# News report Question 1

breaking news about our film opening and how it conforms to a slasher genre. In research that I did, I found that the common conventions of a slasher film is for it to contain gore scenes and death in our opening.
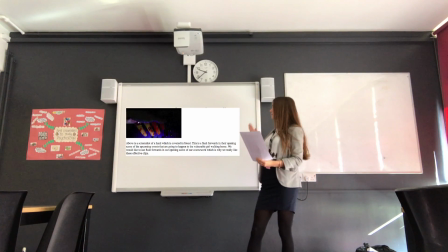In my genre deconstruction of Young Blood, as is their use of gore. In our film opening, we include gore and death scenes, for example, a stabbing scene where we used food colouring, food gel, fake blood, and even real animal blood.
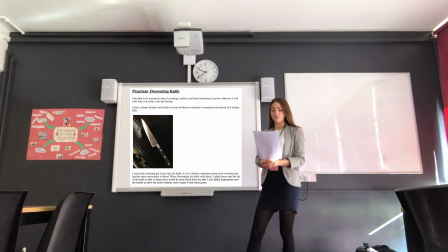As you can see on the right, I decorated the knife with food colouring gel to conform to our genre by using gore,
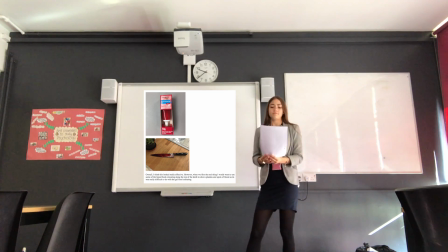as the killer pulls out the bloody knife after he stabs his victim. We also decided to use food colouring gel on Lucy's hands as she grabbed her wound and used an extreme close-up of her hand as she was being dragged away. We also used food colouring around where she had been stabbed. Therefore, we conformed to representations of a slasher genre by using blood. Passing over to Eve for more information.
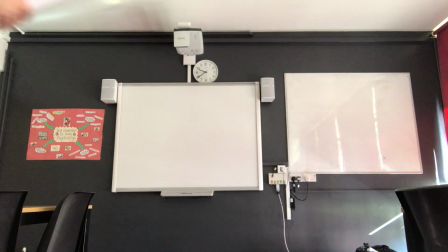This is Eve reporting on the common conventions of the slasher horror genre. In our opening scene, Silent Killer, here is some footage of Josh, the killer, following Lucy, the victim.
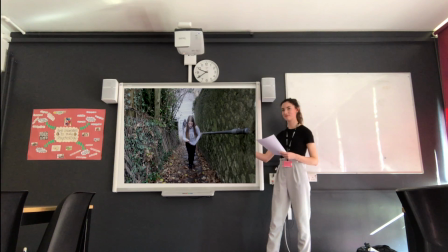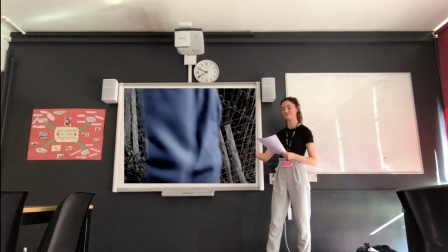Don't forget that I'm the one who made you. The one who's always going to.
From research, we have found that the opening scene, Captive, contains shots of the victim being watched and stalked. From my blog entry of the deconstruction of this example, as you can see here,
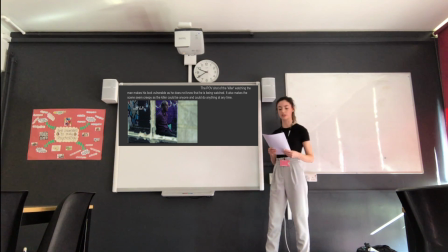you can see images of camera angles that imply the common conventions of slasher horror films, where a victim is being watched, followed, or stalked by a killer.
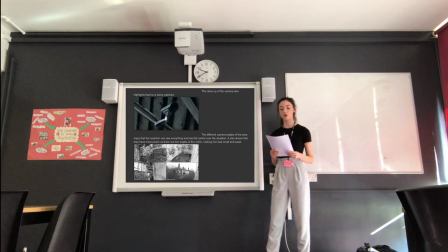The use of mise-en-scene, such as the use of CCTV cameras, also implies that the victim is being stalked and watched, and also the use of flashbacks with point-of-view shots from the killer or kidnapper. I also carried out some research into the slasher horror films, as you can see here from my blog entry,
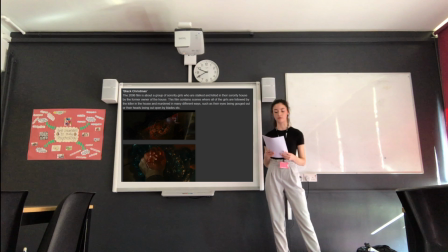where I have found multiple slasher films where the concept of the film is of the killer stalking or being obsessed with victims before brutally killing them. Some of the examples I found were Black Christmas and Prom Night, where people's eyeballs have been gouged out. I'm now going to pass over to Lucy.
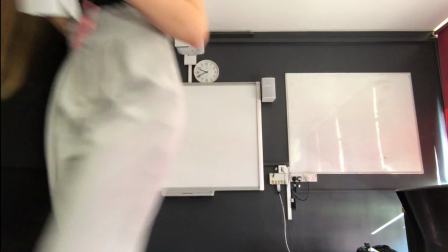Today I will be talking about how we subverted the typical quality of slasher genre in our opening scene of Silent Killer. In my deconstruction of the opening credits of the film Seven, I realised the music was scary / creepy all the way through, but had different climactic moments throughout.
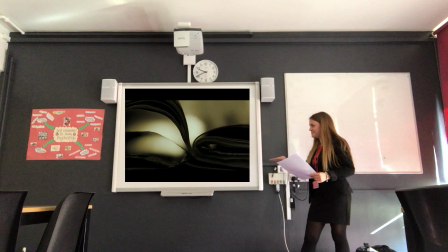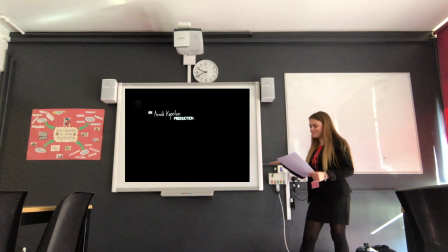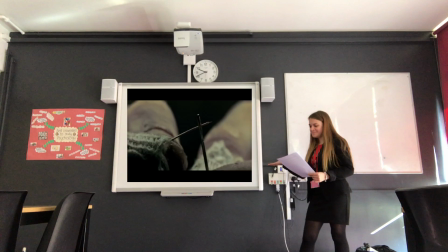I thought the sound was effective, but did find the sound quite typical of a horror film, so had the idea of using a non-horror sound and making it creepy. With this idea in mind, we used a non-copyright pop song used contrapuntally with our shots. It is subverting the genre as the sound doesn't become scary or creepy until a killer is seen. This is effective as it makes the audience more shocked when the killer appears, as they weren't expecting it. It also builds up more suspense when the killer is seen until the end of the film opening, due to the layering of sound effects. Now I'm going to pass over to Josh for the last piece of information. Thank you, Lucy. Yes, we did in fact conform to the conventions of an opening scene through the uses of showing a narrative and not showing the killer's face.